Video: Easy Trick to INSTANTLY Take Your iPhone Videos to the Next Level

So just to give you an idea of how the process will look like, I'm gonna walk you through the three-shot rule steps. And by the way, I'm gonna use the iPhone 15 Pro Max default camera app. And I'm also using a tripod and I also have a clamp here that allows me to mount my camera on the tripod. I'm going to link the product in the video description below. So first of all, we want to capture a wide shot.
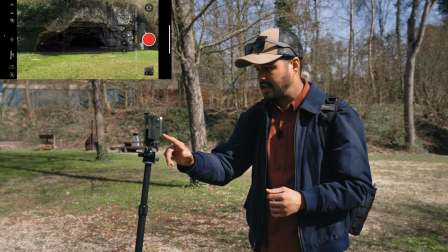(5:30)
I'll be shooting in 4K, 25 frames per second. And I also like to lower the exposure value to negative
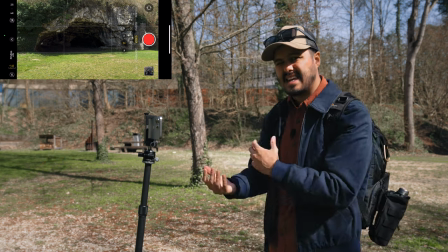(5:37)
1.0 because the iPhone tends to overexpose the shot a bit.
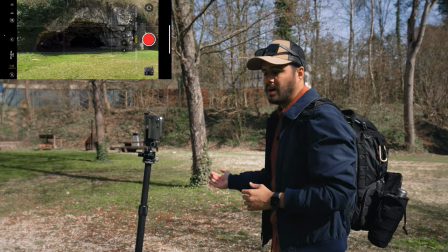(5:42)
Now I've already set up the shot. What I'm going to do is walk into the frame and towards the cave.
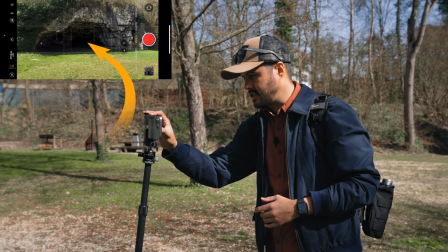(5:49)
And before I start recording, I'm going to set and lock the focus and exposure. This way, no changes will happen.
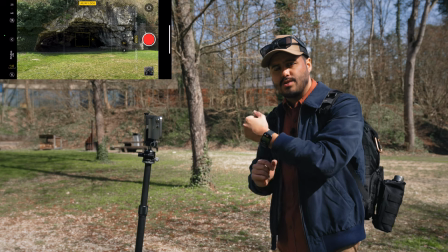(5:55)
And what's really cool is that I can use the Apple Watch to monitor myself when using the default camera app.
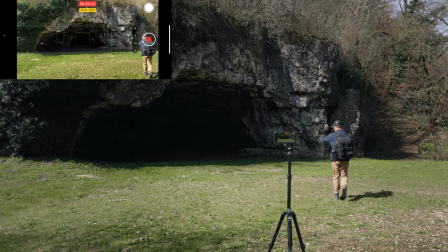(6:01)
So with the Apple Watch, I can now frame myself. Let me see where I should stand. This way too far. So I should probably think around here. So I'm gonna get out of frame. And from here, I'm gonna start walking and go.
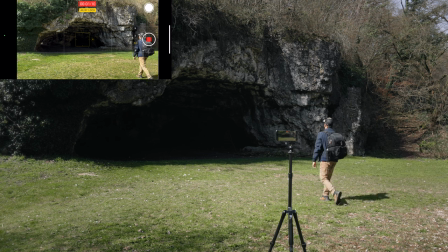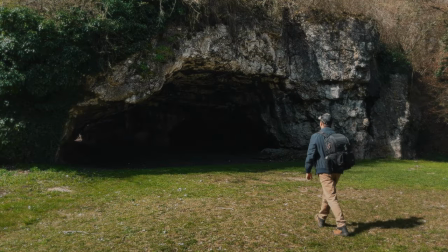So now that we have that wide shot, let's move over to the medium shot. So now I'm going to create a medium shot of me from the side and then walking towards the camera. And I've changed the position. I have my tripod set up over there. And for this, I'm going to use the 2x lens.
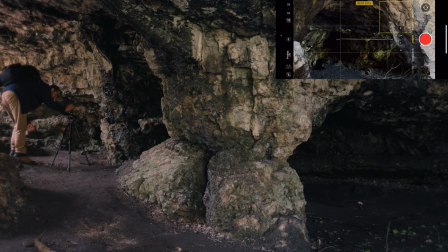(6:53)
So I'm going to set and lock the focus and exposure over here. And I'm going to start recording.
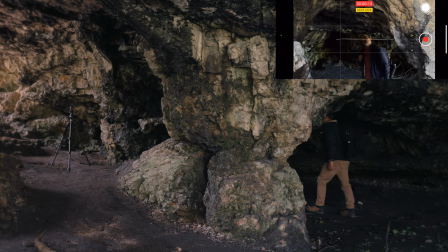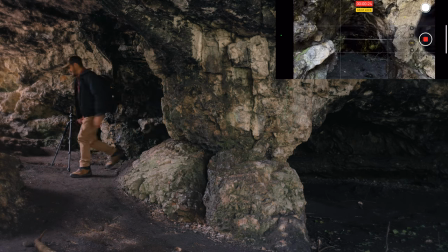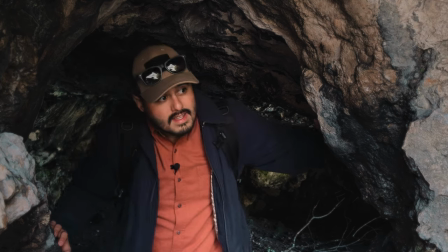And finally, I'm going to create a close-up or detail shot of the cave. And what What really stands out to me are these water drops.
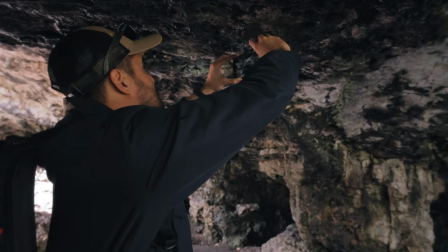(7:28)
So I'm gonna try to get close to it and add a little bit depth.
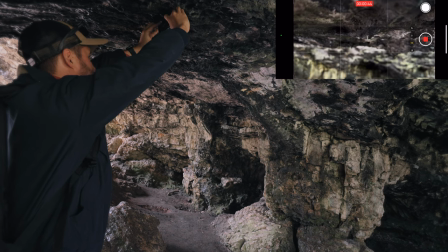(7:36)
Nice, I got this one. Beautiful shot. So as a bonus tip, why not go beyond the three shot rule? While three shots are the minimum, feel free to capture extra footage if you can.
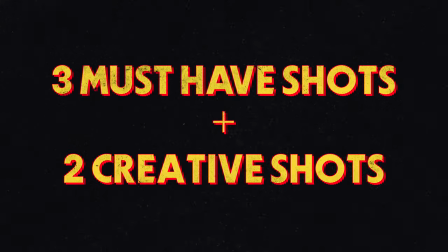(7:53)
I usually get those three must have shots and then throw in two creative ones for more options in the edit. This way I can choose the best shots or use all of them to tell the story in the most engaging way. Now, as for my first creative shot, I want to get a POV shot of me walking.
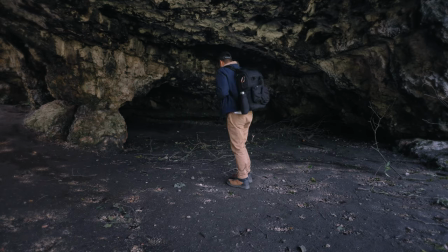(8:10)
So what I'm going to do is just film my shoes as I walk through these dead leaves and branches,
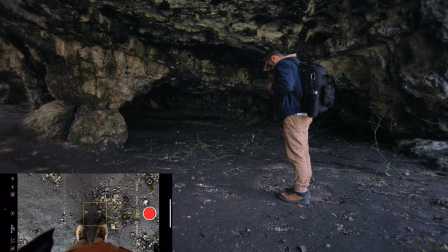(8:18)
set and lock focus and go.
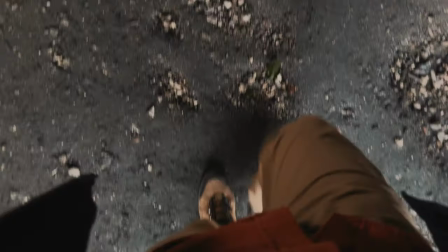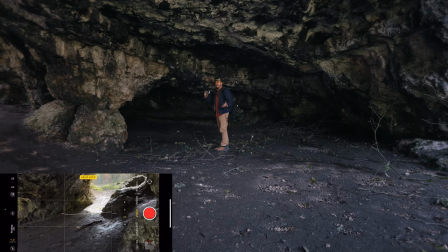(8:28)
Now, since I'm much quicker setting up the shot when shooting handheld, I'm gonna have a POV shot of my hand.
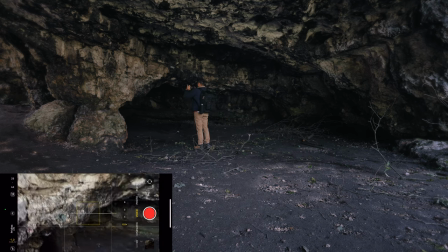(8:35)
Now for this, I'm gonna use the ultra wide angle lens. This will introduce a new perspective and then I'm gonna set and lock the focus and action.
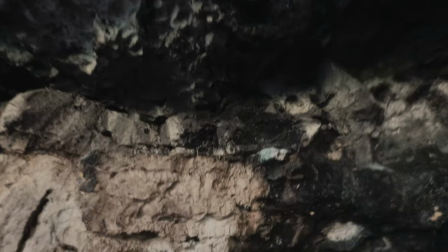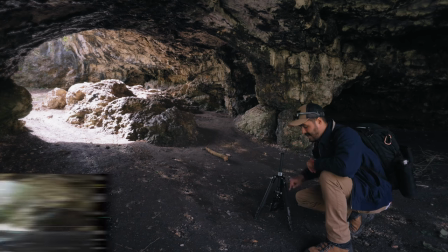(8:53)
So for my last creative shot, I've angled the camera lower to the ground.
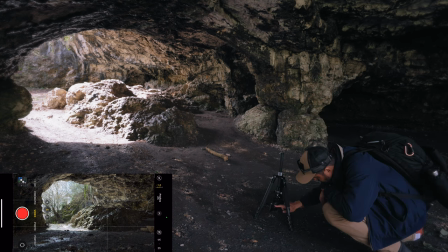(8:58)
This way we have more depth and I'm gonna go for the ultra wide angle lens.
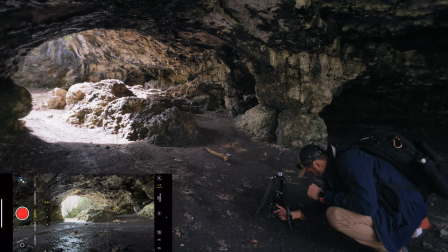(9:03)
This will be sort of our ending shot. And then I'm gonna set and lock focus on the brightest part of the image.
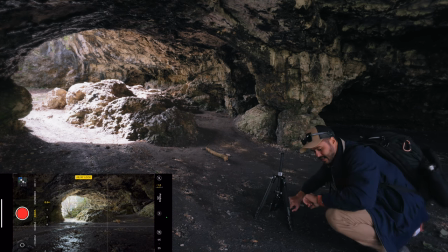(9:12)
and I'm gonna shoot in 4K, 25 frames per second.